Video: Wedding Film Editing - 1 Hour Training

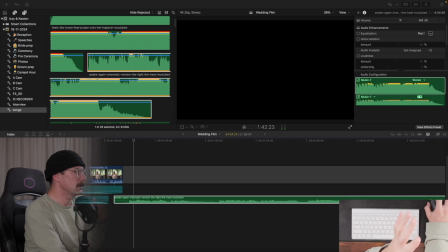(49:33)
So we'll do that. All right, so what I've just done here is that song we finished on ends quite abruptly. So I've gone into my film score pack for Multiply Sound. If you don't use that, get on it.
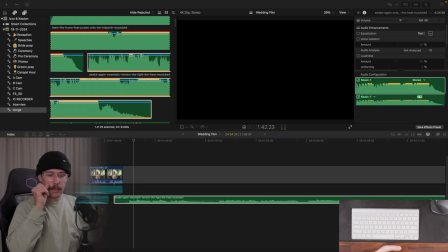(49:50)
It's amazing. And I've found some sort of sound stems in the same key, and I've used that to kind of just like extend out the end of the song, make it sort of bleed out a bit more. You could do things like add reverb, but I love adding just little bits from the film score pack,
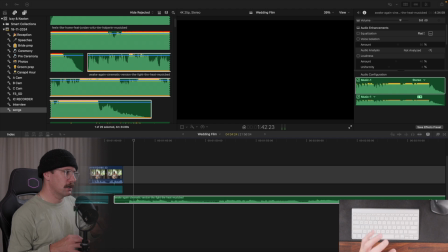(50:07)
which is just super easy and just lets you augment songs to make them do what you sort of want. So I've sort of added a bit of a bleed out to that song. We then go into Izzy's soundbite, and then from there I want to start with the instrumental of this next song.
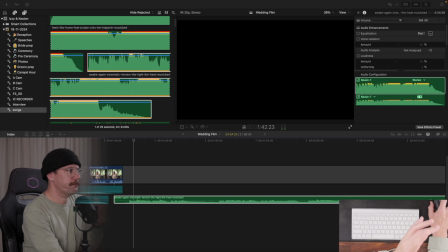(50:24)
I think I do want to use some of the lyrics as well, but to start off, that first lyric was a bit distracting, so I want to just like start with the instrumental, and then we can weave in the lyrics as we go.
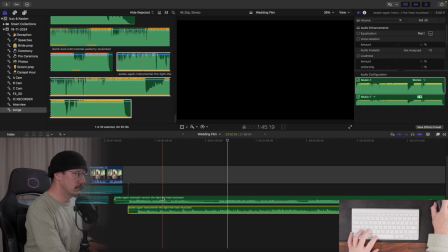(50:44)
So what I'm doing here is just kind of, it was all feeling a bit fast in terms of the transition.
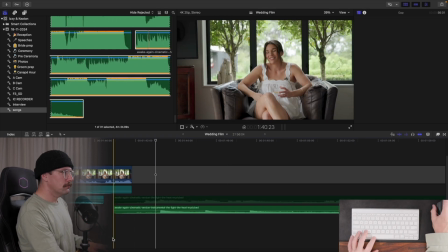(50:52)
So I'm adding this little transitional element of the rain, just bring the energy right down,
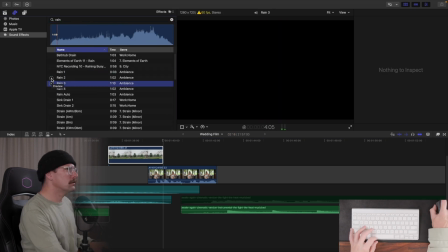(50:57)
and I'll see if I can then go from that to Izzy's soundbite, and then into the origin story.
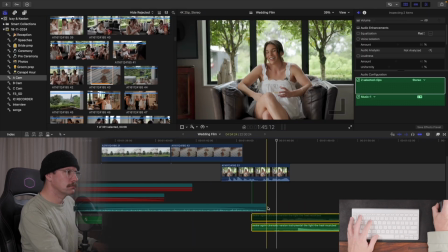(51:06)
This is a trick I learned from my friend Zach from Flat Rock Films in a recent interview I did with him.
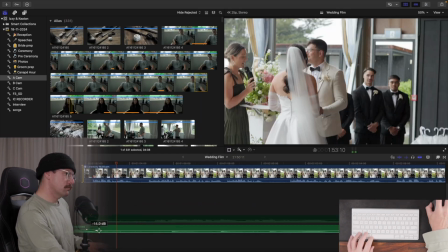(51:11)
It's to get the celebrant script ahead of the wedding.
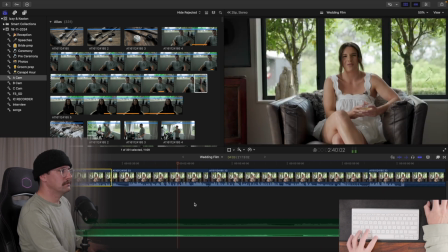(51:16)
This can help influence the interview questions you ask in the morning, because often the celebrant includes a bit of the couple's origin story in their ceremony script.
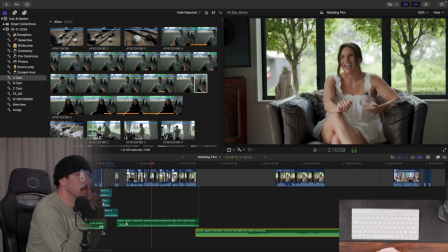(51:25)
And now in the editing room, I'm able to cut back and forward between the celebrant talking at the ceremony and the couple speaking during their interview,
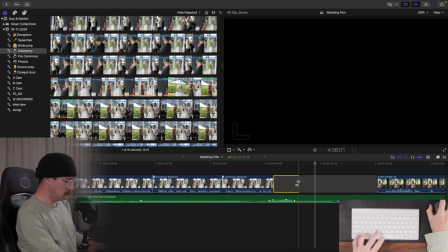(51:33)
making for a really beautiful rendition of their origin story as a couple.
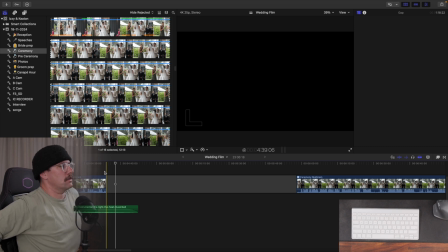(51:42)
Okay, I may have found another transition point. So the music track I have picked out for this particular section just happens to be bleeding off. Now I could, if I wanted to, go and pick an early part of the song and keep looping it and keep going.
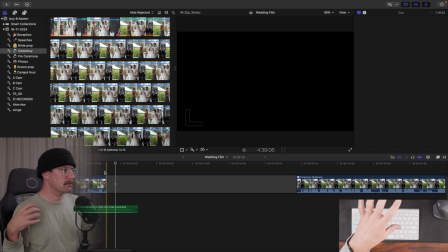(52:03)
But I was sort of running out of bits of Keaton's vows to use, and we haven't really heard much from him. He doesn't say a lot, so I want to use as much of his words as I possibly can.
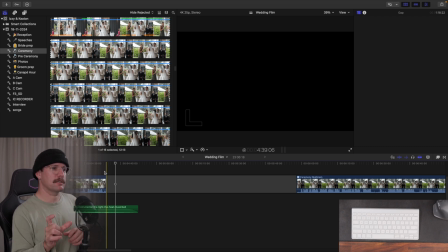(52:16)
And the last part of his vows start to get a little sort of cutesy and jokey. And so what I might do is use that as a transition point to go to a different song and change the energy up again.
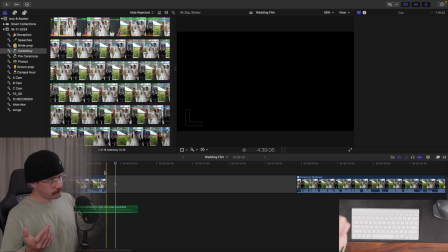(52:30)
Because we started fun, and then we, pulled the energy right down, ramped up the sort of emotional side.
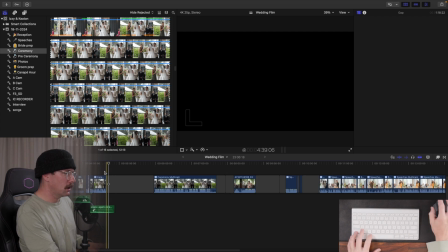(52:37)
And I think we've probably, we've done that for about 2 minutes now. So actually, I think now's a great time to change the energy again. We can use his vows and how he's sort of starting to make it a bit more cutesy and a bit more jokey,
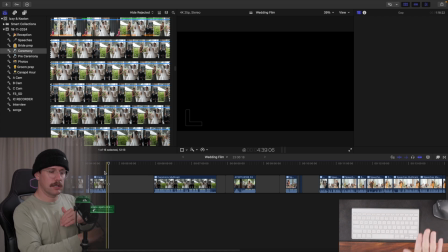(52:57)
and use that to change the energy. So that means we jump back into music bed and find another track, probably in the same key as this. So I'll check what key this Awake Again song is. We'll find a song in the same key, but much different energy, much more upbeat.
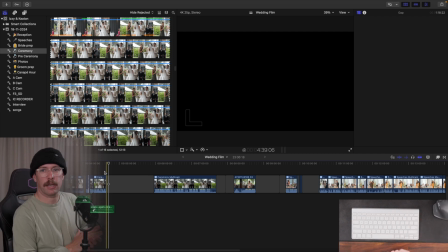(53:15)
And we'll start to bring the energy back up again. And we'll see where the film takes us from here.
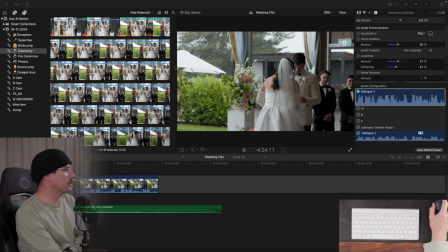(53:21)
So this is one of the rare instances where music bed doesn't have the key listed. So I'm going to have to go purely on feel, purely on my own ears. I'm not a musically trained person. I don't know what keys songs are in just naturally.